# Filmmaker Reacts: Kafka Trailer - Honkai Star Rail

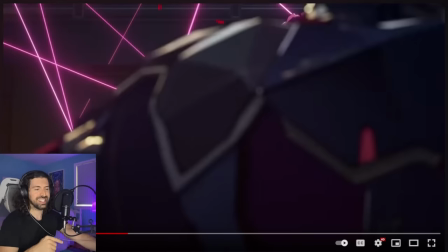8:06 It's you know sometimes remixes I actually like this a lot better than the the take on this song from John Wick John Wick was cool as well, but this is
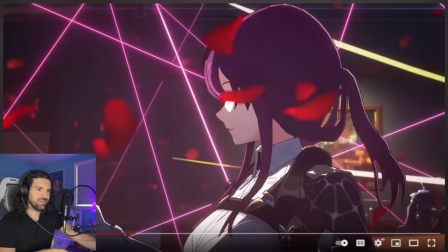8:14 This is letting the the instruments be more front and center and it's a little bit more faithful
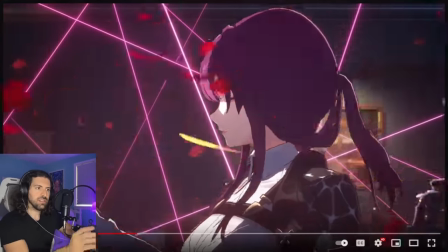8:23 Really nice edit there to the beat. Yeah And I like she's almost conducting she's almost playing the piano.
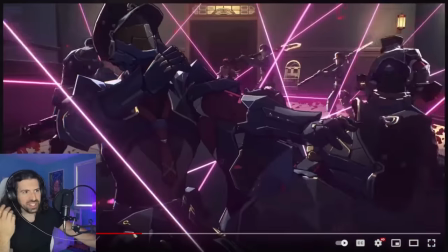8:29 Do you see that as she's walking? Closing her eyes again. That was a great shot.
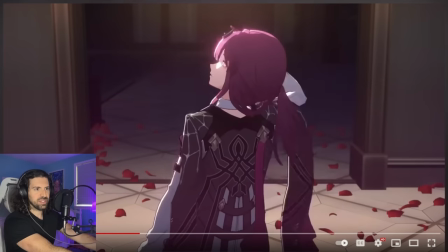8:34 Yeah, let's let's let's do that frame by frame It's a beautiful shot as she boom and we get this we pull right
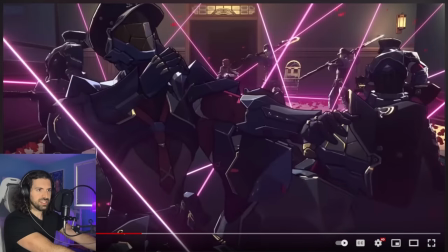8:42 through all the subjects again a shot That's essentially impossible to do in real life.
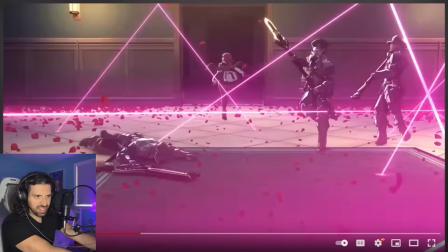8:47 It'd be super hard to piece of how close we clip It makes me go through this guy kind of on his shoulder, yeah,
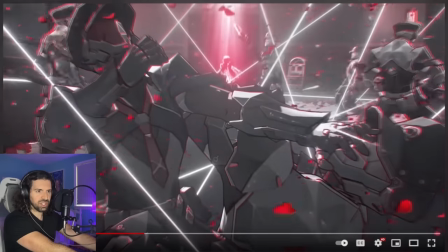8:54 it'd be very difficult to do, but it makes for a super cool image and then there's that, yeah, distortion, it's like flower petals almost, some beautiful imagery going on here guys.
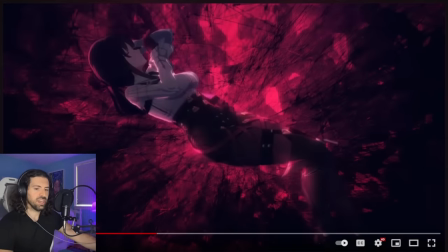9:05 Now this is what's interesting too, and this is why I get the Fate's Moirai sisters in this because it's like she's almost sleeping in the silk again, spider imagery, Fate imagery, Like a hammock
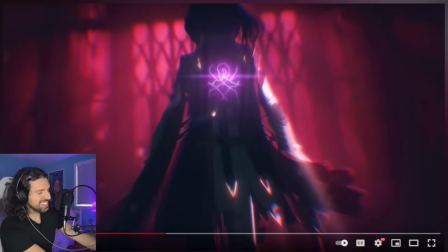9:19 There's the spider again did you see that yeah, it's another spider Very very cool.
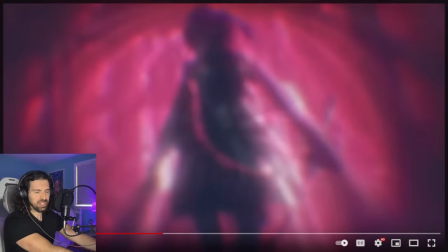9:25 Yeah Creepy man, so what who is this character?
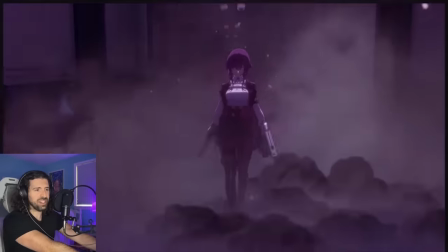9:34 Who is this character man like what hours does she possess? She is fate itself?
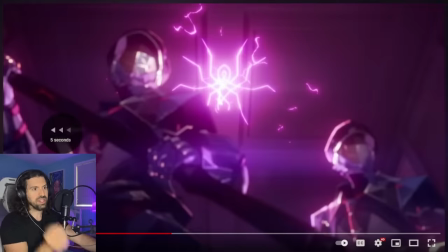9:41 Holy mama, we gotta go back.
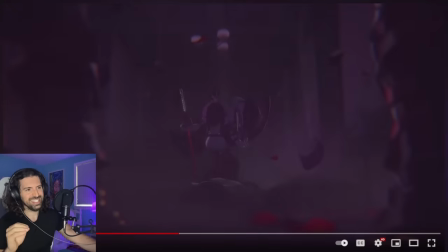9:43 So this is the sort of John Wick uh, uh, segment as I like to call it, uh, which is a big compliment.
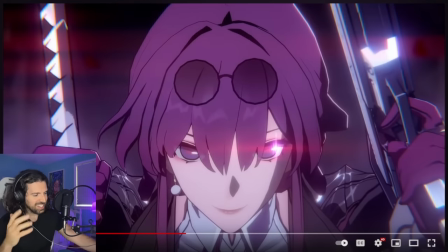9:50 This is awesome. Uh, and I love this kind of, this is also a lot of music that's in John Wick sounds like this.
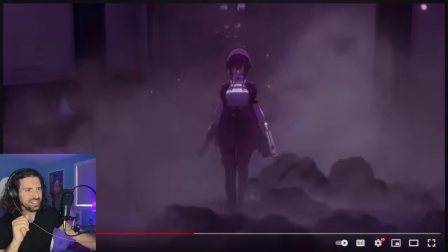9:58 This sort of like, you know, high energy. Yeah, there's some great choreography here as well.
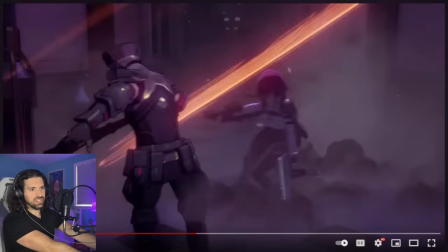10:05 See this guy, uh, she shows the sort of casual nature that she's avoiding them.
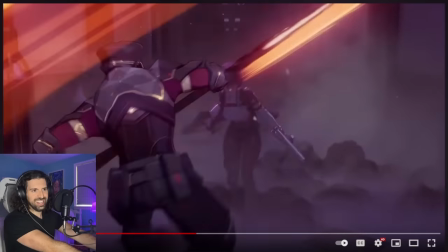10:10 She's doing like, you know, a frigging runway walk over here. Dodges it so easily and just blasts him.
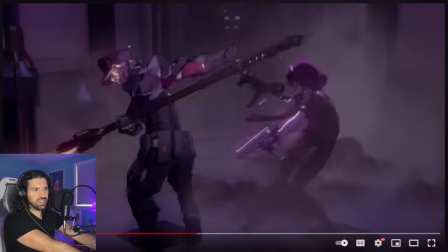10:18 And it's cool because they're not showing blood. They're showing this flower petals, which a lot of people might see as blood.
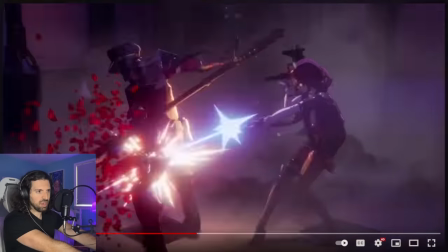10:24 But yeah, it keeps it, you know, obviously keep the rating down, but it gives this sort of visceral feeling to it.
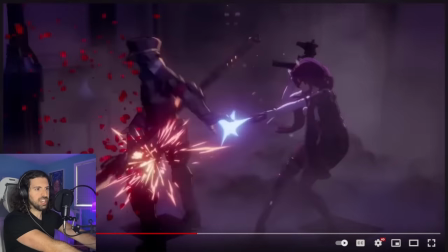10:30 And just brutality, right? Just kneecaps him, blast him in the back of the head.
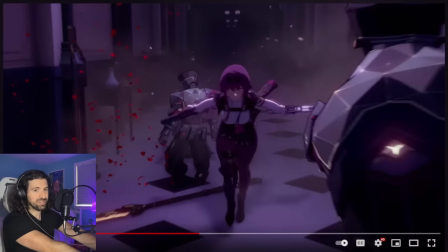10:35 Just very John Wick feeling, right? Kind of like breaking down your opponents.
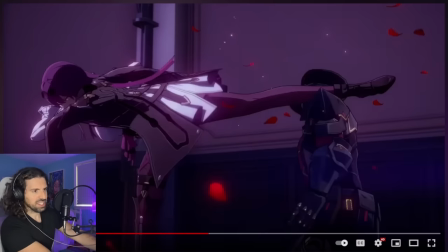10:40 Yeah, jumping off the wall and everything, it's awesome man, we got the clock, this is a really nice takedown too, yeah,
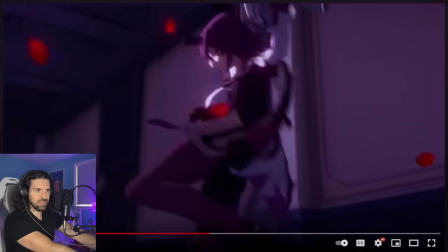10:49 goes with the just, yeah, spins him around after that kick, and it makes for a beautiful shot,
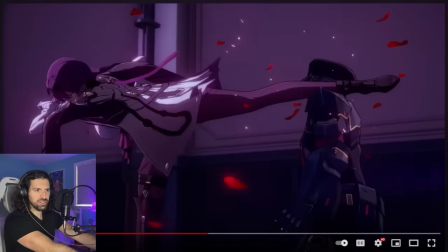10:56 makes for a really beautiful shot if we go through that slowly, yeah,
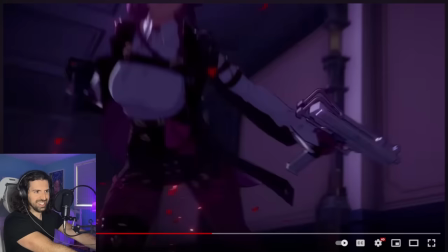11:00 uses the kick as a throw actually, again, and then blasts him, but I want you guys to note how she's not looking at the guy,
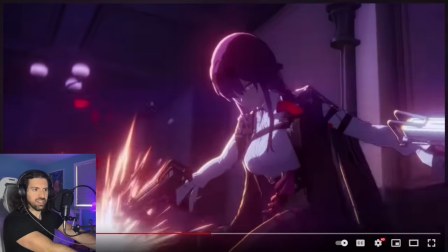11:07 she shoots, again very John Wick, but also it just shows the she's outclassing them so much and that's cool again like what do we think when we think class
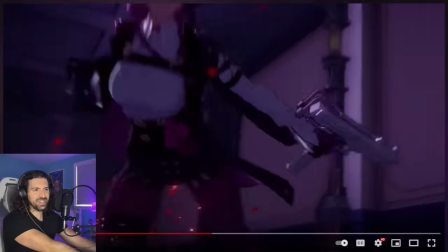11:16 we think classical right we think classical music and it's so cool that they have that i mean she's wearing like you know overcoat oh
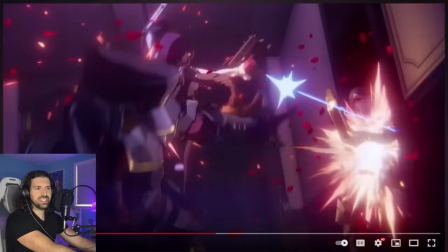11:23 that was a really cool one too let's check this out so we can appreciate it uh
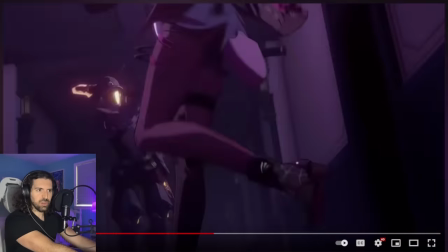11:28 look at this yeah she does almost like a she's
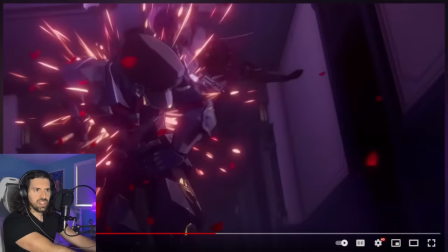11:34 like almost like a rise which is a martial arts tricking move and like goes backwards and blast these two guys
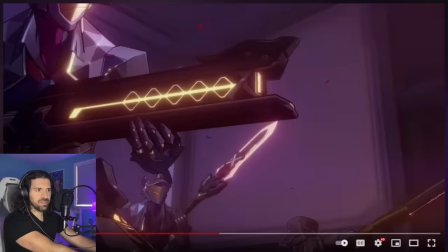11:41 spinning right between them. That's awesome. Now she's using two weapons like that.
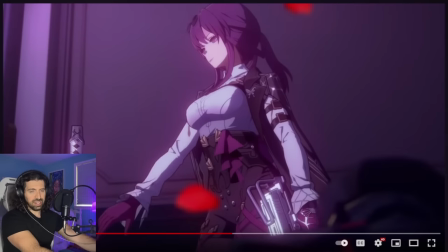11:48 Great shot there. And this is an example of good storyboarding, good editing, because look at how the sound design, or actually the music in this case.
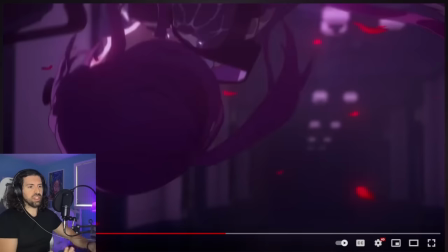11:55 Look how they use the song. As she spins, boom, we get this kind of deep.
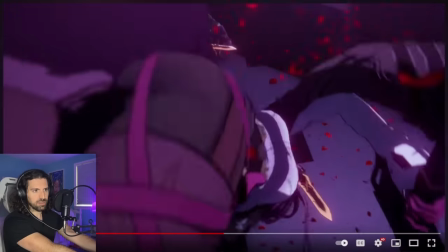12:03 Yeah, and you see it's a distorted image, but it's cool because it kind of functions as her perspective, but it just shows like how crazy the moves that she's doing are.